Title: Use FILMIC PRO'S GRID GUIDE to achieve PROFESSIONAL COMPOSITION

Hi everyone, my name's Rob, I'm a smartphone filmmaker, and today I'm going to show you how to use Filmic Pro's grid guide to make professional composition.
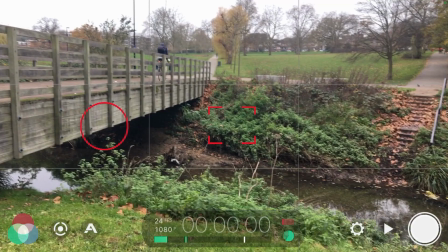[0:07]
So we're going to take you from shots like this to making really stunning shots like this. Now, if you're new to this channel, thank you for joining me. I cover everything smartphone filmmaking, so do hit that subscribe button, hit the like button to help this channel grow and so that you don't miss out any more of this smartphone filmmaking goodness. Now, without any further ado, let's get on with it.
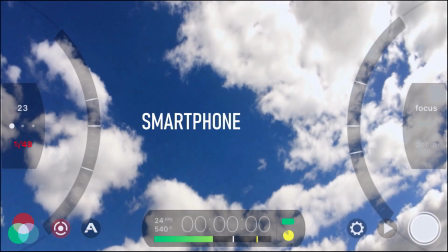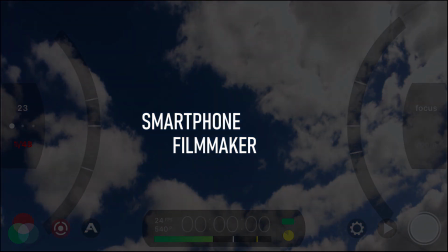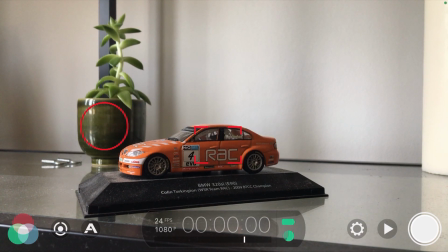[0:40]
To bring up the grid guide, we're going to press the settings on the bottom right hand side of the screen here, and we're going to go into our main menu.
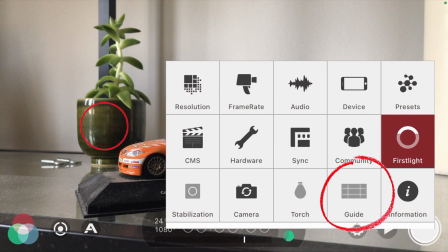[0:47]
Now on the bottom right hand side you can see guide here, so if we tap that it will now go to black. And when it's black that means that it's now on screen and ready to use. So how are we going to use the grid guide?
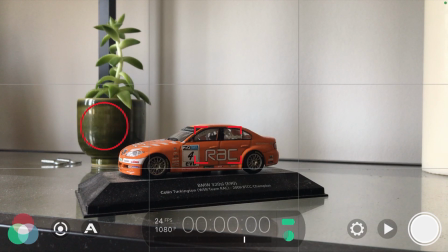[0:58]
Well, where the lines meet in the middle, those are going to be our points of interest. So props that you find really important for your story is highlighted here with the red markers, or actors' faces, that kind of thing. We want them roughly in that area. We're also going to use the grid guide itself, the lines, so highlighted in yellow here,
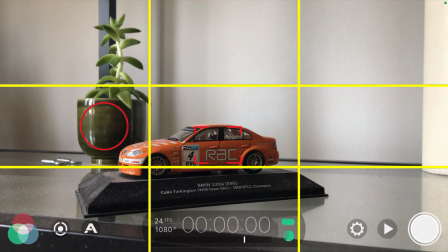[1:13]
to separate things like our horizons from our landscapes, and we're going to work on the rule of thirds as well.
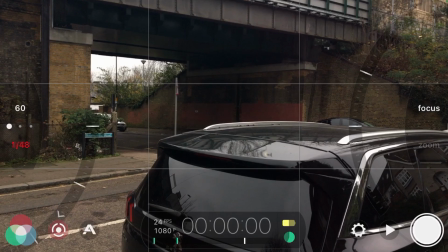[1:21]
Using the rule of thirds on the lower third here, we can see that the car takes up most of this screen on that part, and it's in the point of interest, which is great. However, the yellow line going across here shows us that the top third of the screen isn't dominated by the bridge like we want it. It's kind of messy, it looks a little bit out of place, and on the left hand side here we can see with the red line going down,
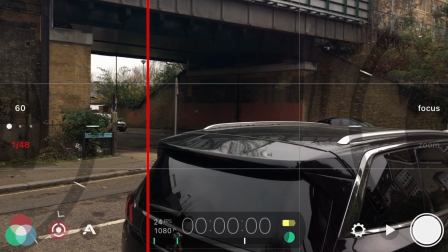[1:41]
we want that to be in line with the bridge in some way or another to tidy this shot up. We want to make it look like a painting rather than a messy picture.
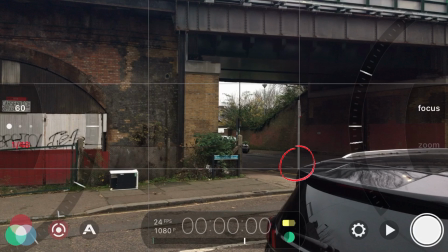[1:48]
So we moved it to the left, we've got the car in the bottom right hand side still, highlighted by the point of interest, and the line going across is now in line with the bridge, which is fantastic. Unfortunately, we've got all of this waste of space now on the left hand side, highlighted by the red line. We want to bring this back towards the right, find the balance and make those all fit. So we have that here now.
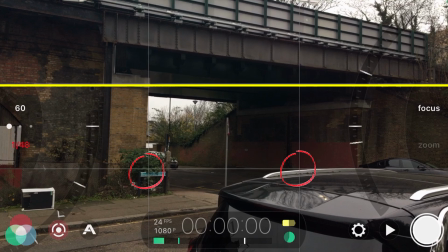[2:08]
The points of interest fall on the bottom of the brick wall of the bridge, on the car, and the line going across fits really well with the actual bridge itself, the railway bridge. So everything ties in and it looks like a painting now, and it looks really neat and great and pleasing to the eye.
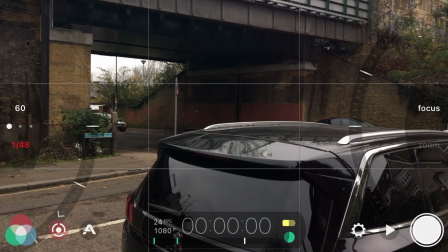[2:22]
So we've gone from this, which looks okay, slightly passable, to something that looks much more pleasing to the eye now,
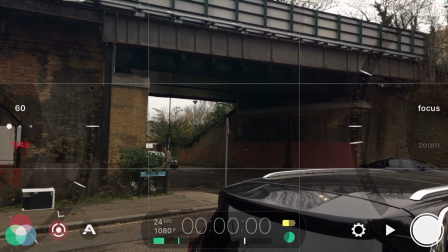[2:28]
and this is what we really want from the shot, and make it look like something that's in a film. In this shot we can see the lower thirds dominated by the landscape, so the road and the cars.
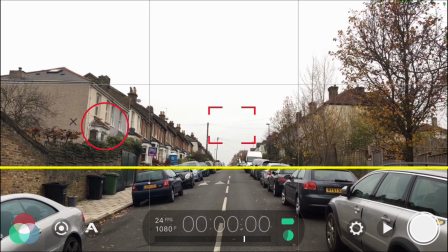[2:36]
Then as we look up to the further on the screen, in this shot we can see that the upper third is the sky, the horizon, and the middle is the houses. So this is really split into the rule of thirds here, and it looks really symmetrical as well. Anything symmetrical looks pleasing to the eye, so where we can do that, that's great as well.
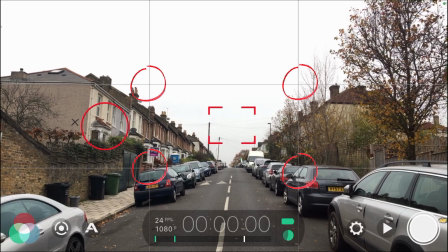[2:51]
We've got the points of interest here, so you can see that the cars match up with the points of interest, the tops of the houses match up with the points of interest, and everything looks really pleasing and professional.
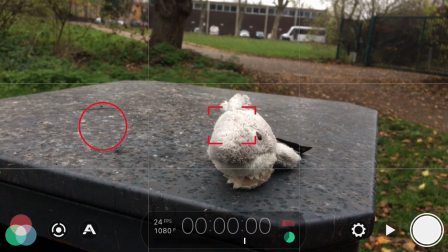[3:00]
Now this is a shark that I found, not a real one obviously, this is one I found on a bin, and it looks okay where it is.
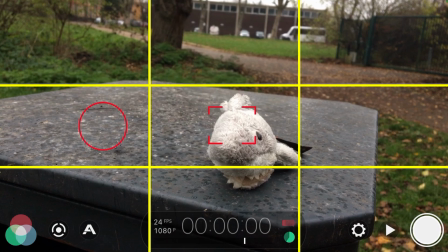[3:07]
It's not too bad, it's near the bottom right point of interest, but we can make this look better.
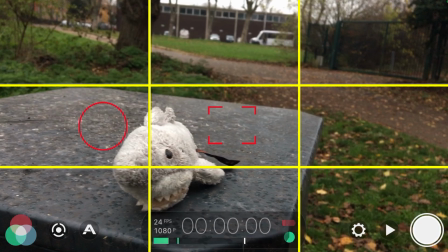[3:11]
So on the bottom left, yes, we've now moved the shark, it's on that point of interest, and now we've got way more of the path in, so you can bring in more of a story, you can tell more story, rather than having a shot that kind of looks like it could be from anything and it could be going nowhere.
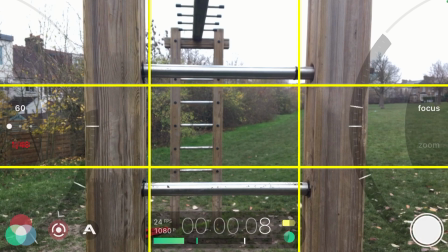[3:24]
This is a great way to use the grid guide, so if you want to do a frame within a frame, this little play frame literally allows us to do that. You can get the points of interest all matched up, the lines all matched up. It's a very simple way to do this, and you can use it on Windows as well.
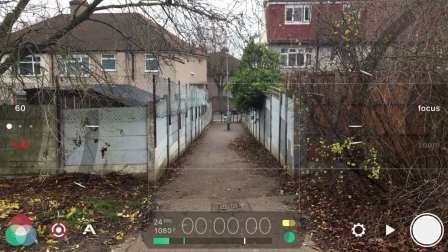[3:38]
We use the same effect here as well, so this is literally every, I don't know, ninth of this screen as well is blocked into a nice little section. And you've got the middle there nicely framed, you've got the upper third at the top of the building is the sky, middle third is the pathway, the alleyway, and so on.
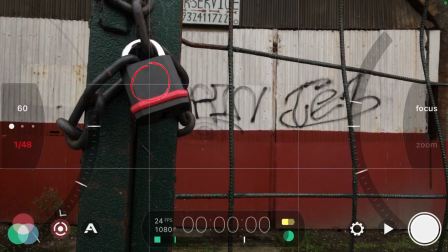[3:52]
Now with the padlock here on the top left, it's important, it quite dominates the screen, it's the first thing you look at. So if you want to tell a story where someone's going to break in perhaps, and they're going to smash this open, then that's important to do it like that.
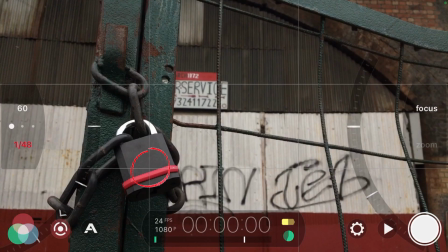[4:04]
But if you bring it to the lower part of the grid, then you can see it's not as important, and the main focus and I suppose purpose of the scene is what's behind it.
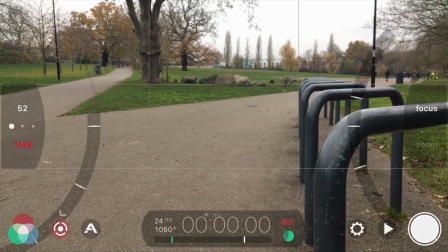[4:13]
In this shot we're going to take it slightly more complicated, so we've got the rails and the tree that lines up here. So we're bending the rules now, so like I say, these are guides, not mainly rules you have to stick to,
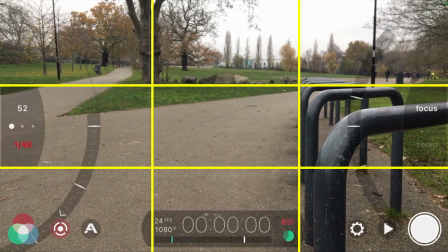[4:22]
but you do have the horizon in the upper third, and the lower two thirds are dominated by the landscape now, so we're changing it around and playing with it a little bit here to get something quite different and usual. This shot perfectly shows why you don't want to put things in the middle. It's not terrible,
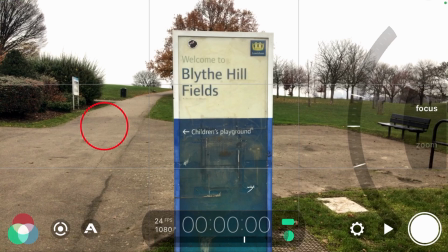[4:36]
it's not particularly ugly, but it just looks a little bit off, and again it's not pleasing to the eye.
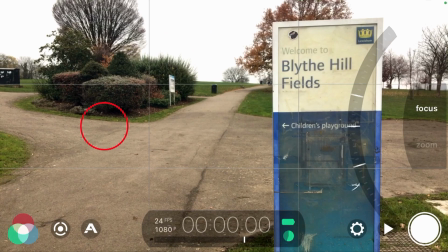[4:41]
So if we want to make this a bit more interesting, we place it on the right hand side, the right line here, and you can see a lot more of the environment around it and behind it. So if you're doing a horror film, something like that, and you want to show like a street or a house, you can show the sign on that side of the screen or the left,
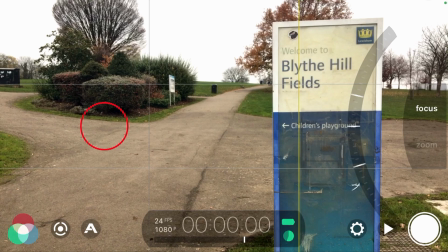[4:57]
whatever you want to do, and then have the environment as dominating as well. This is a really great shot to show you how to use the rule of thirds as well.
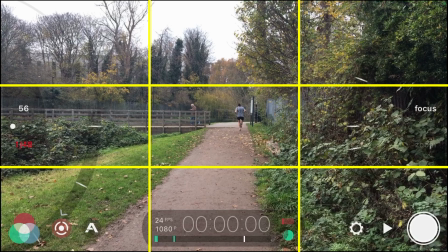[5:04]
So this again doesn't look like a terrible shot. You've got the person in the middle, you've got the bridge in the background going towards the left, but we can fix this really well by moving the shot upwards and to the left.
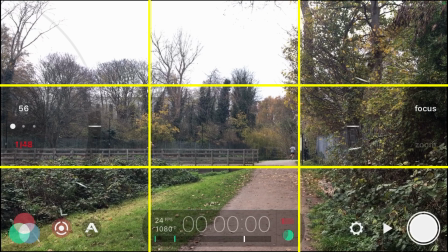[5:15]
So now the lower third of this screen is the landscape, the middle third is the bridge and the man running off into the distance, and the upper third is the sky.
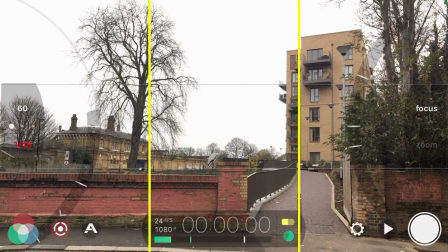[5:24]
Use buildings as well to help you with your rule of thirds. So if you're in a city particularly, then you can use this to your advantage, and you can find shapes that you're finding within buildings as well to guide yourself. And we can see you've got the tree on the left, the building on the right, the wall running along the bottom of this, and that building on the left hand side is in the middle third, so it all lines up really well with the grid guide.
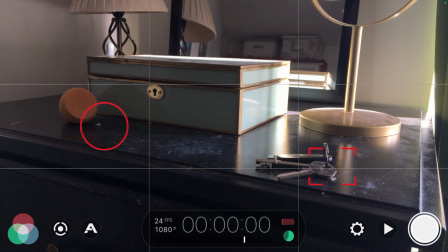[5:45]
Now we're going to talk about framing with purpose, so looking at your props and your actors, things like that, and where to put them to tell a story. Now on the top left here, we've got the box where a key could go in.
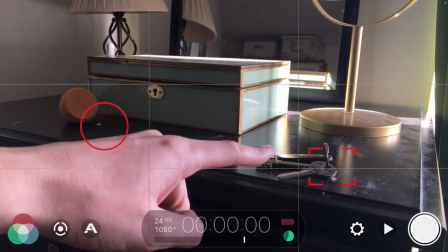[5:56]
On the bottom right, we've actually got the keys here, which could be used to break into either the box or what someone's used to break into a building.
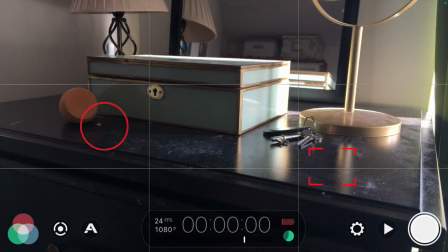[6:03]
If you put them towards the back, the keys, the image almost looks flat, it looks kind of bad.
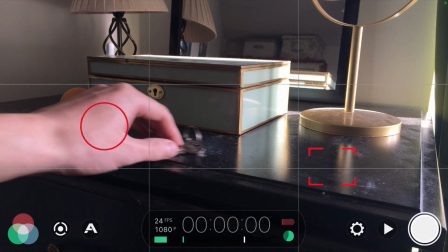[6:07]
And then if you put it towards the front, in front of the box, it just looks messy. So you can see again, if you put it back into that spot on the front right, and on that point of interest,
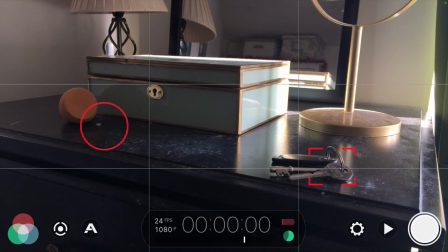[6:15]
it just looks like it's got a reason to be there, and it's part of the story rather than just there by accident or something, and just looks a little bit messy and pointless.
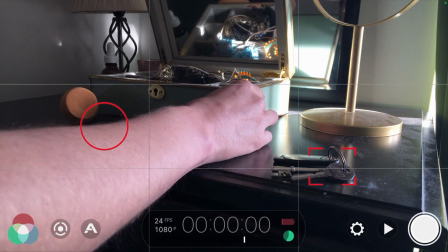[6:22]
Always place your props somewhere that the eyes are going to be drawn to. So you can have someone opening the box, and then picking up the keys and taking them, and it looks great.
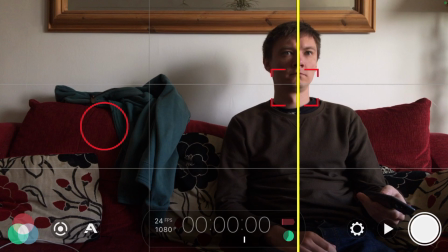[6:31]
Now, in this shot, this really handsome, sexy actor, don't know who his name is, he's on the right-hand side line here, and on the left-hand side line, we've got the hoodie. So this is a very basic use of the rule of thirds.
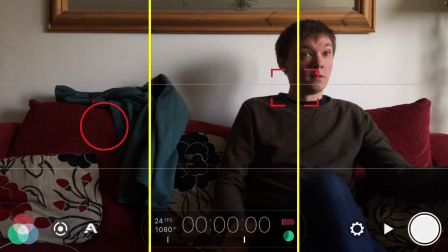[6:42]
We're not particularly using all sections of it, but we're framing it nicely and making sure everything works for the image in the picture and the story.
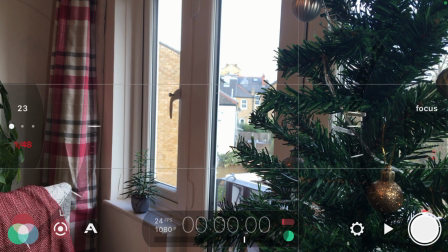[6:49]
In this one, we've got a Christmas decorating scene. So you've got the Christmas tree on the right-hand side, the yellow line here. On the left-hand side, we've got this mini tree. Perfectly lines up with the left-hand side.
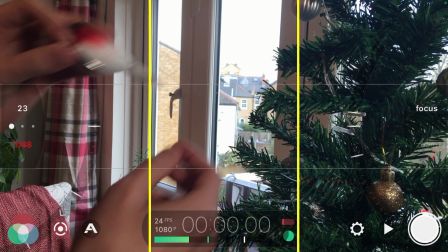[7:01]
And you've got the houses in the middle. And when you put a prop into screen, think about where you're putting it as well.
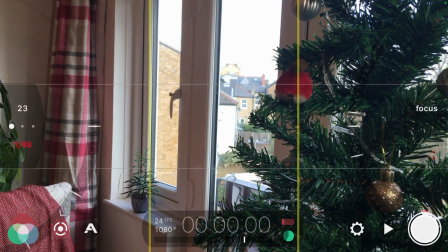[7:07]
When you watch a film, props are never placed randomly. They're almost always placed in a specific place, and that's for a reason as well, because it's pleasing and it draws the audience's eyes to it.
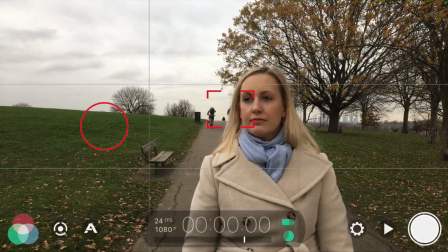[7:18]
So looking at framing people, if they're moving, it's quite tricky.
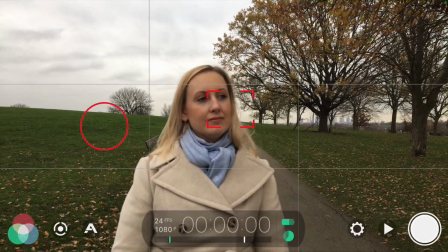[7:22]
You want to keep them to the left-hand side or the right, but you can put them in the middle as well. And this shows that whilst it works, we can do something a bit different with this, a
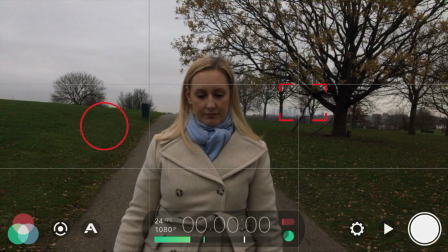[7:30]
bit more interesting. Now, I promise you, this was within 10 minutes of the first shot. It's just UK terrible weather and light going down within a heartbeat.
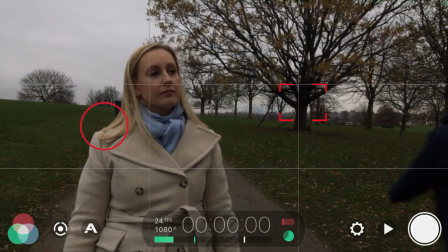[7:38]
Now, as we go through this shot, we've placed the actress on the left-hand side line,
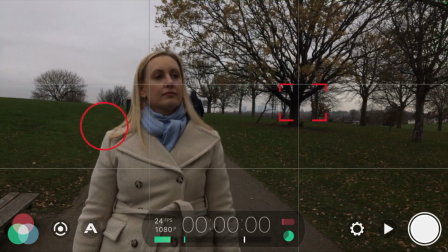[7:42]
and it works really well because as she's looking to the right, you keep those 2/3 of the screen more empty,
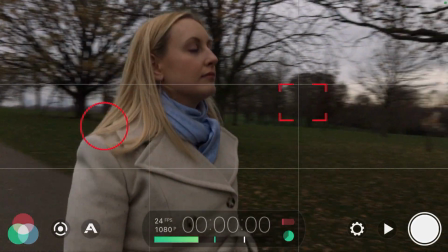[7:47]
a bit more spacious. And as we move with the actress to the right-hand side, we want to keep those 2/3 empty ahead of her.
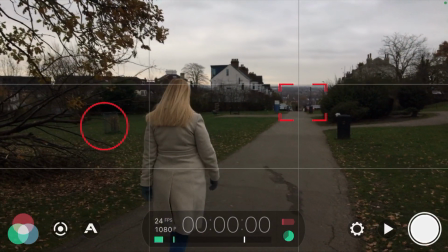[7:53]
So whatever direction your actor or actress is walking in, keep more space ahead of them so they're walking into space rather than nothing.
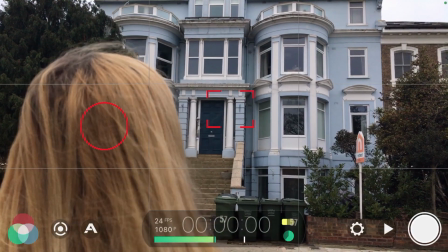[7:59]
Here's a really great shot where you can see the head looking up at the building. Now, it makes the building look quite ominous and domineering, and the actress's head is on the left-hand side as well, so that matches up.
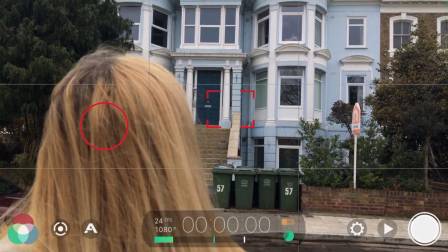[8:10]
And again, we're playing with the rule of thirds here a little bit.